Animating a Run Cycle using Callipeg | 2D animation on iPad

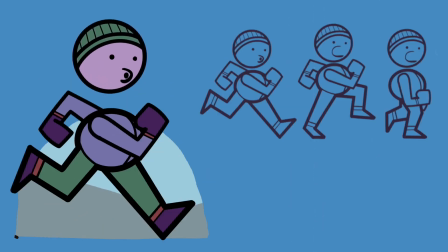0:00 In this video, you're going to learn how to animate a run cycle in 2D using Callipeg.
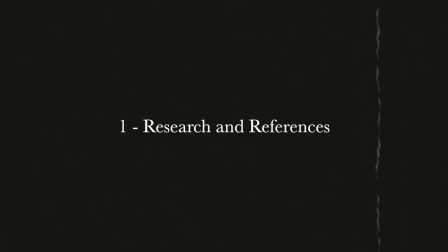0:05 First, we need to do some research and find references. My first reference here is this video from Alan Baker.
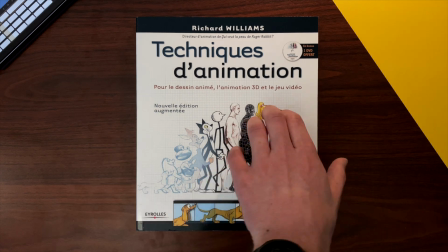0:12 You will find other examples in the book Animator Survival Kit from Richard Williams, which includes a specific part about runs and jumps.
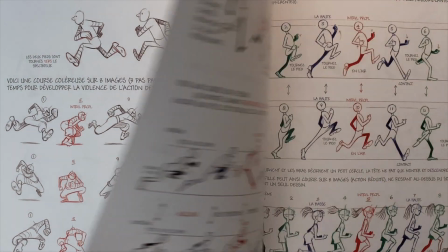0:21 With these examples of breakdown animation, I am able to animate a rough version of the legs and pelvis.
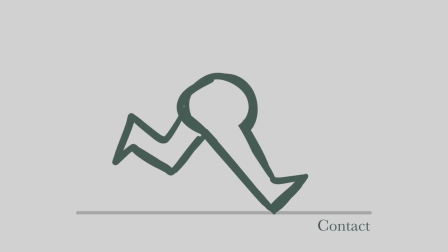0:27 I make 4 drawings. 1 contact pose when the heel touches the ground, 1 passing pose when the legs come over one another,
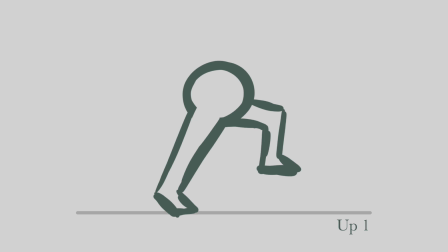0:35 1 up pose when one foot is up in the air and the other leg is stretched,
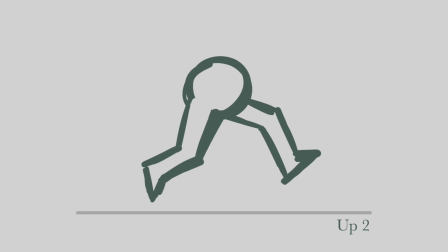0:39 a second up pose when both feet don't touch the ground. Those 2 last poses add some lightness to the run cycle.
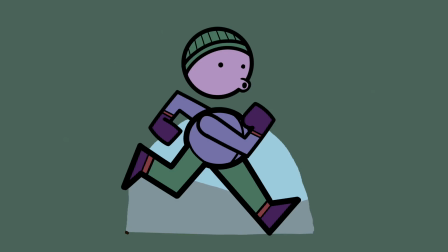0:47 The character will be in the air for a longer period of time. When you're running, you actually spend more than half of the time without touching the ground.
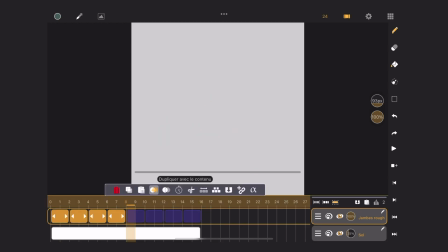0:54 I duplicate these 4 images and I adapt the drawing to alternate the right and left leg.
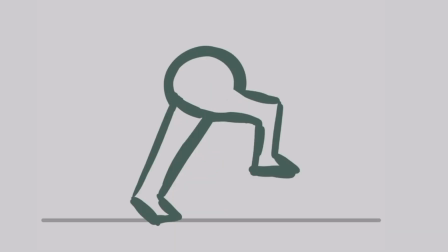1:00 To do so, I erase and add some parts of the pelvis in specific sheets.
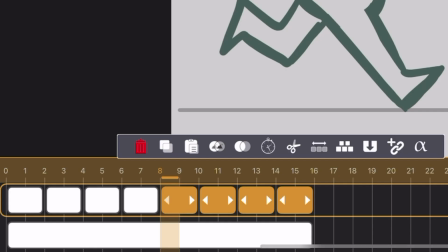1:04 Duplicating the drawings allows me to work faster and to have a more consistent design, since each drawing is exactly the same.
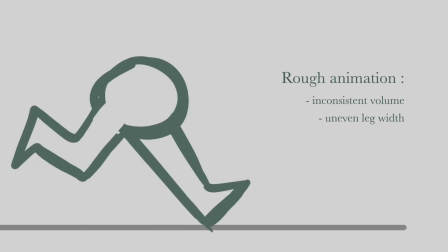1:12 However, this is a rough pass. Shapes are not always right and the volume needs adjustments. I make a first test for the animation of one arm, then the other.
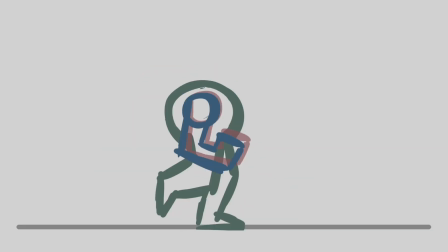1:21 I'm not convinced by the result because it seems that some poses are too close to each other, timing and spacing wise.
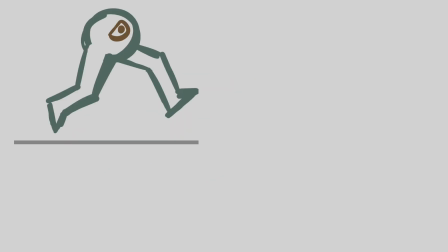1:28 Why not trying a character without arms? One version with 1 eye and 1 version with 2 eyes.
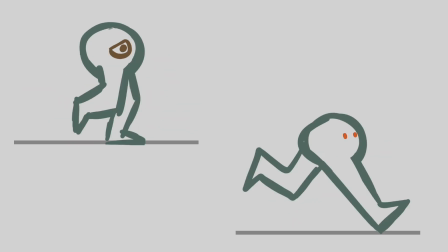1:34 But it seems important for my character to have arms, to show the run cycle as I want to show it.
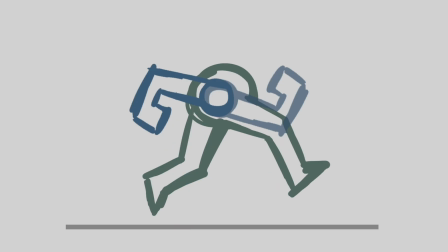1:39 So I'm looking for another solution. I try longer arms, then rounder arms.
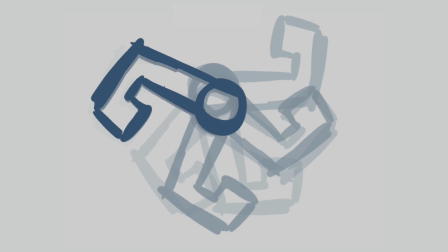1:44 It is difficult to find the correct spacing, the space between frames to get a pleasing movement at the right speed.
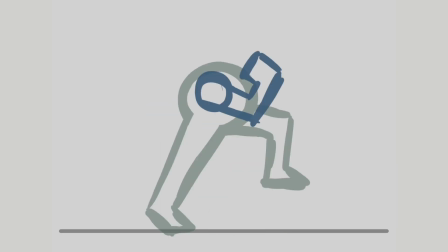1:53 Here are the final arm poses I made. I duplicate the right arm sheets to make the left arm, so they have the same shape, and I move the sheets in the timing to get the alternate motion.
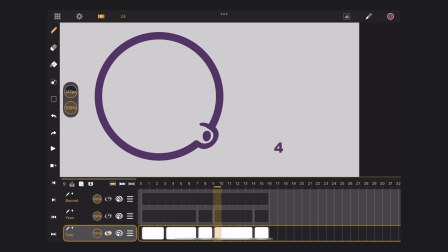2:04 Regarding the head, I animate it in a fixed location with 4 poses. I try different solutions until I have a movement I like for the breathing.
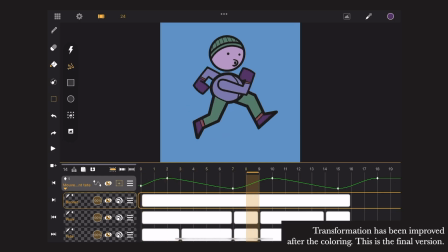2:13 Then I use the transformation layer to move the head. Here, it has to be out of sync with the body.
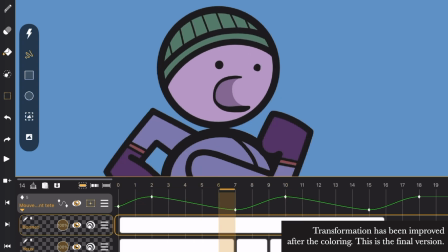2:19 It goes up when the body goes down, and vice versa, to get this bouncing effect.
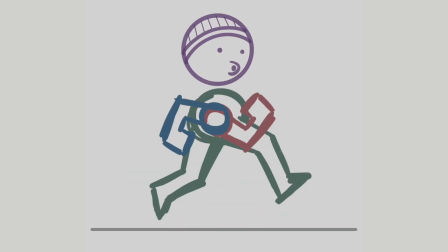2:24 The rough animation is now complete. I take a step back from it for a few hours before getting to the clean.
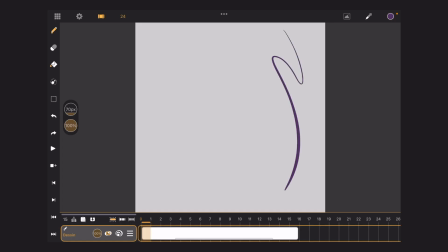2:31 I keep a constant thickness to my line by switching off the pressure control size brush parameter.
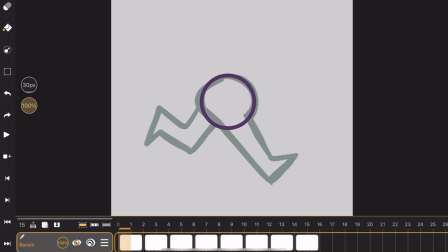2:37 This is a graphic choice, it depends on what you want. On another layer I draw an oval for the pelvis, which I copy-paste and move accordingly to the rough under it.
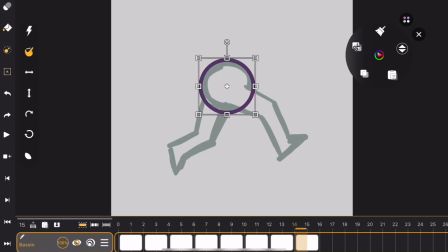2:46 That way the pelvis is always identical and my design is consistent.
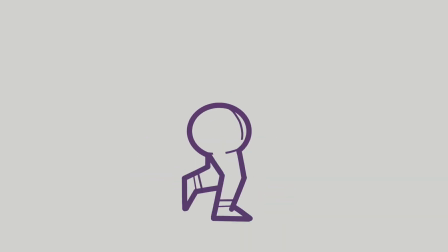2:51 I draw the right leg, the one in front of us, I erase the pelvis leg junction and then draw the left leg.
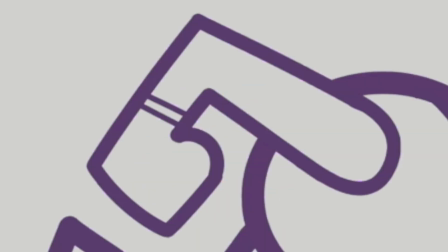2:57 I add thinner lines to define the gloves, shoes and the zipper of the tracksuit. Once the clean is done, it's time for coloring. I advise to use a limited number of colors.
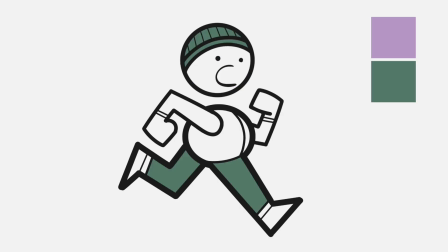3:07 1 for the skin, 1 for the hat and the pants, 1 for the tracksuit top,
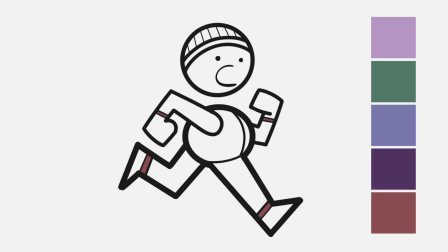3:12 1 for the shoes and the gloves, 1 for the dividing lines, and 1 for the open mouth.
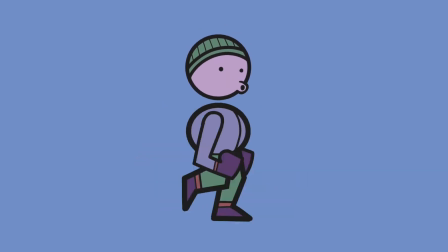3:17 I have 6 colors that are reused in different parts, but it stays simple. A nice way to work is to have 1 layer per color in order to change them quickly with an alpha lock if needed.
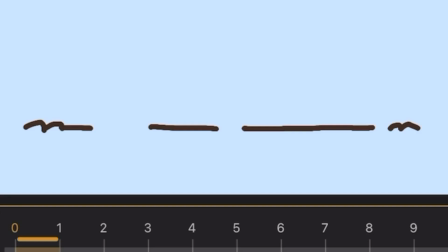3:30 The ground is very simple, 1 drawing with a consistent line thickness.
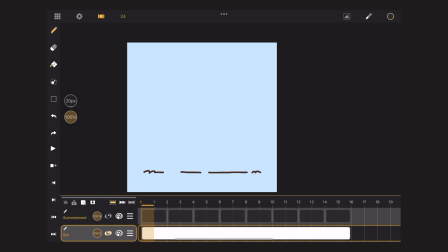3:35 The line is uneven with some empty spaces. I extend this sheet to fit the length of the animation and I split it to the same timing on 2s. I move the ground sheet after sheet to create its motion.
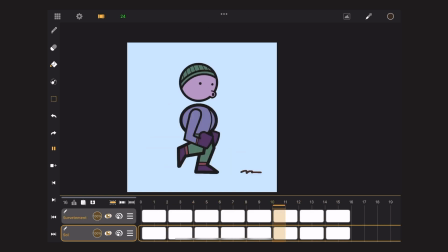3:48 It's important to stay on 2s for the ground as well, so that it moves only when the character moves.
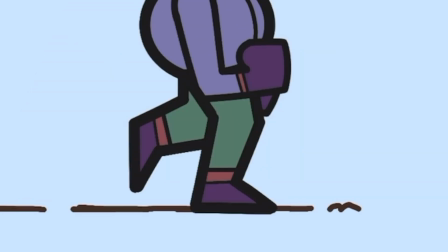3:54 The background is also simple, 1 sky color and 1 mountain.
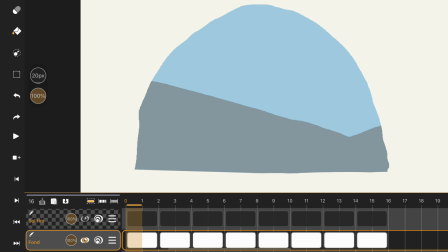3:58 The sheets are timed on 2s as well, because I need to erase some part of the background according to the motion of the ground.